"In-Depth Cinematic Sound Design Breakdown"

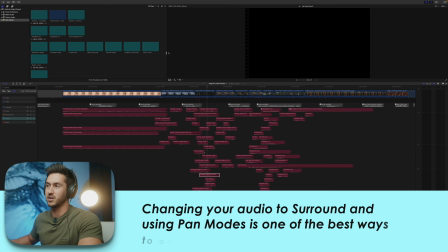8:28 Also what I recommend you do, and I should have said this in the beginning, is you should change your project to have surround sound audio.
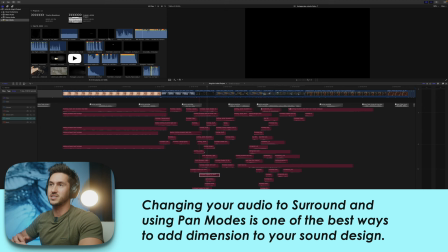8:35 This will allow you to adjust your audio so it sounds like things are happening around you in your headphones.
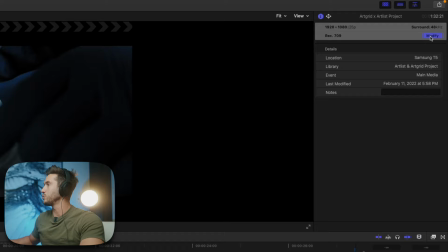8:43 So what you would do for that is you click your project and you would go into your inspector window here.
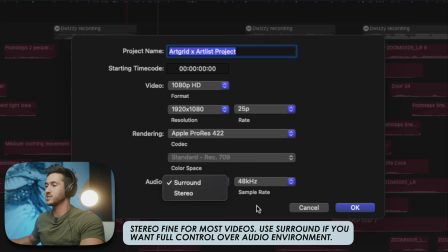8:49 You would click modify and then down here in audio you don't change it to stereo because that's just going to be left and right channels.
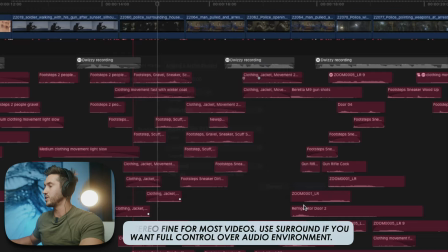8:57 You change it to surround and once you do that you'll see that you have six audio
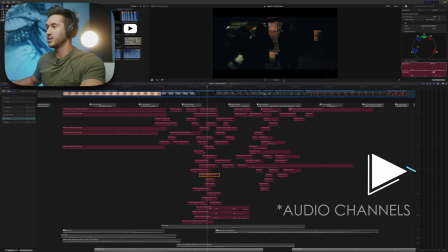9:02 lanes that will pop up in your audio meters and you can find those just by clicking here. This is something I found out by Matthew O'Brien, my buddy, the other Phonica Pro editor.
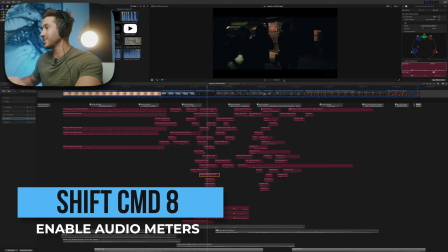9:12 I always thought you had to press Shift Command 8. Turns out you can just press this thing. So very cool tip.
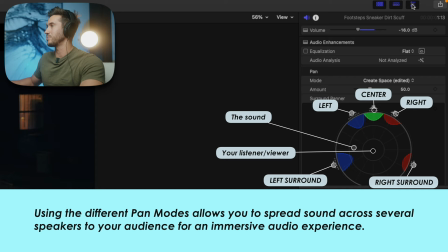9:17 Thanks, Matthew. And the real benefit of changing the audio to surround sound is it allows you to use the pan mode. You can find this also in the inspector. And what this does, like I mentioned, is allows you to adjust the position of different sounds.
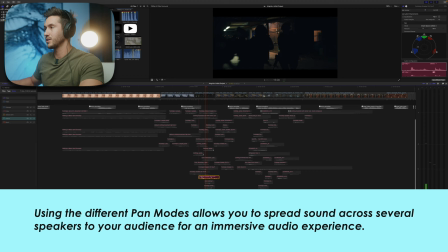9:30 So for example, with this sneaker, I'm gonna raise this so we can hear it a little bit more. This was a sneaker I added for this guy that's really close here. So he's right here to the left.
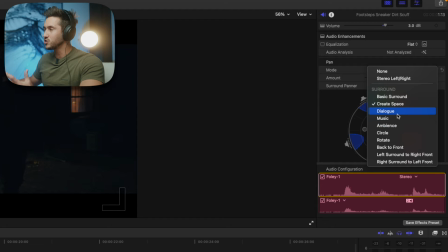9:42 So what I did was you go into your pan mode, you click this, and you'll see you have all these options for surround. Don't get too flustered because the only two really you need to remember are Create Space and Ambience.
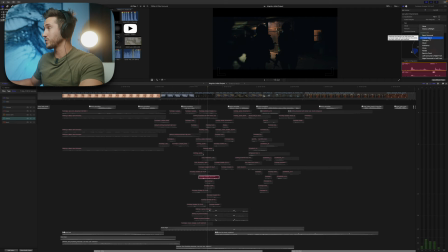9:53 And if you want to learn the rest of them, I created a sound design, really in-depth sound design tutorial, so I'll link that in the description. But for a create space, it's something that you wanna animate in your scene to be in the forefront of your audio environment. So these guys are walking to this house.
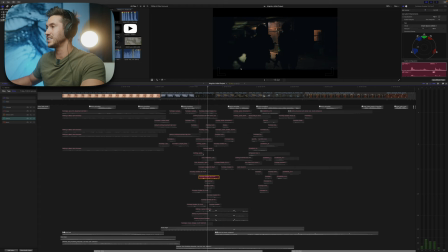10:09 So what I did was I made sure to adjust this sound effect so it's to the left here, since he's kind of to the left. And then I'll talk about how later on I use keyframes to adjust so it sounds like things are moving in your audio environment.
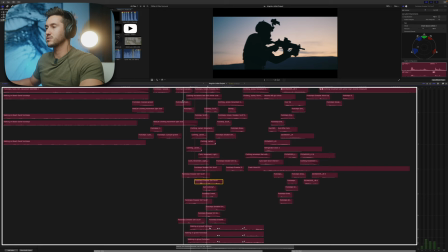10:23 So let's listen to this play out.
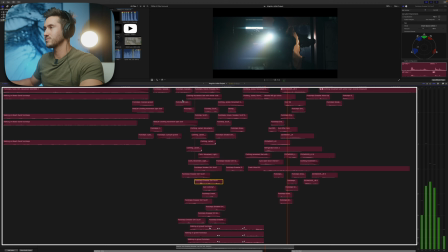10:28 Hold your hand, man.
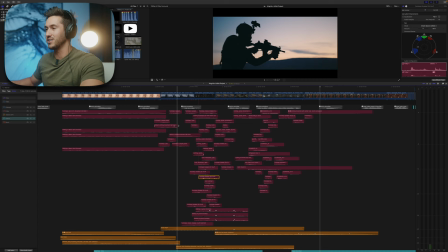10:32 Okay, so it sounds okay, but it sounds a little weird, right, without everything else added. But then when I add everything else, this is the ambience as well as the effects, like those drones that we heard.
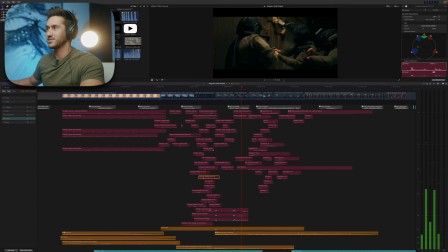10:44 Here's what it sounds like. So it really makes a difference. And let's go back just into the Foley. So one of the things I love about creating sound design is how creative you can get with what sound effects you use.
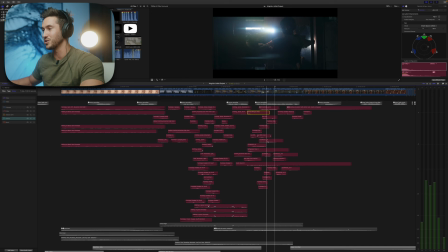11:02 You can use a totally random sound effect that is not what is happening in the scene and sometimes it'll sound fine. So, for example, I know here that they're about to open this door. So what I did was I took a Beretta sound effect because to me it sounds like they're almost breaking off a lock.
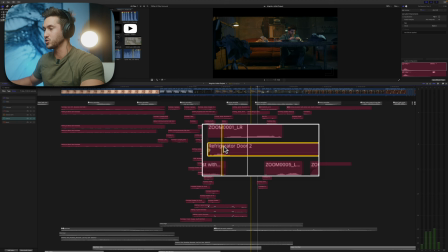11:21 And then I also added that with things like this refrigerator door sound effect. Right, that's a pretty solid one as well as this open door interior. That's a simple, just someone opening a car door.
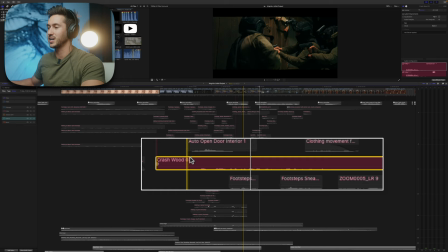11:34 And then also this wood that's crashing because obviously the door is made of wood. So you want to kind of, you kind of want to get that in there, right? That one's the kind of a stretch, but then you add them all together.
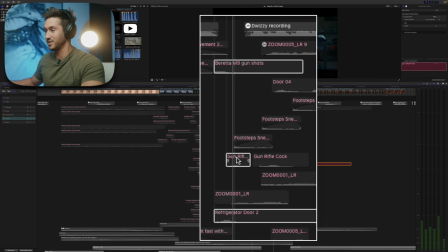11:46 Also, I added some gun rifle sounds. I didn't see that as well. So let me hit this and I will isolate these.
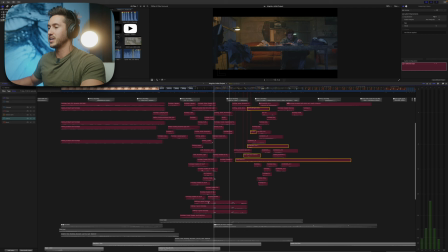11:54 Sounds pretty solid. Sounds pretty solid. Sounds just like the bust and open that door. And another thing I wanted to mention, we have this part here. So right here, we have the shot of him just in the house.
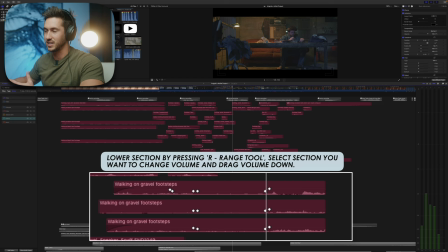12:06 So we know that we're not going to have the sound effects of them walking, playing as loudly.
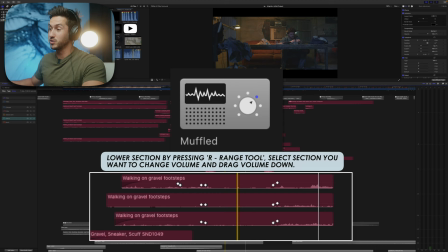12:10 Also, what you can do is you can add different audio effects like muffled to effects that maybe should be muted.
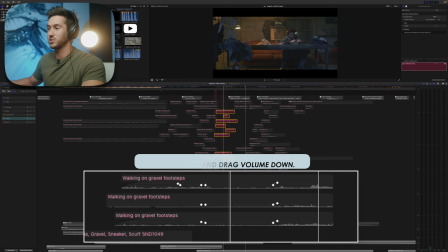12:18 Or for example, in this shot, he is in his house and outside, you probably would hear someone walking up.
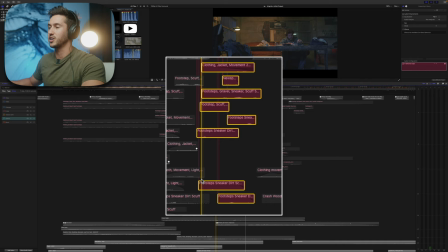12:24 And so that's what I did. I changed these sneaker in the dirt sound effects and just added the muffled audio effect on it.
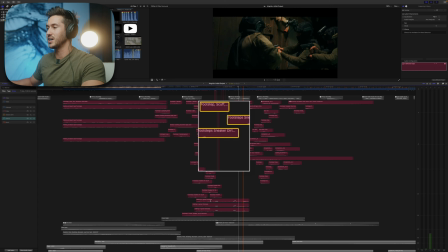12:30 So here's what it sounds like. Okay, so it sounds like it's coming from outside.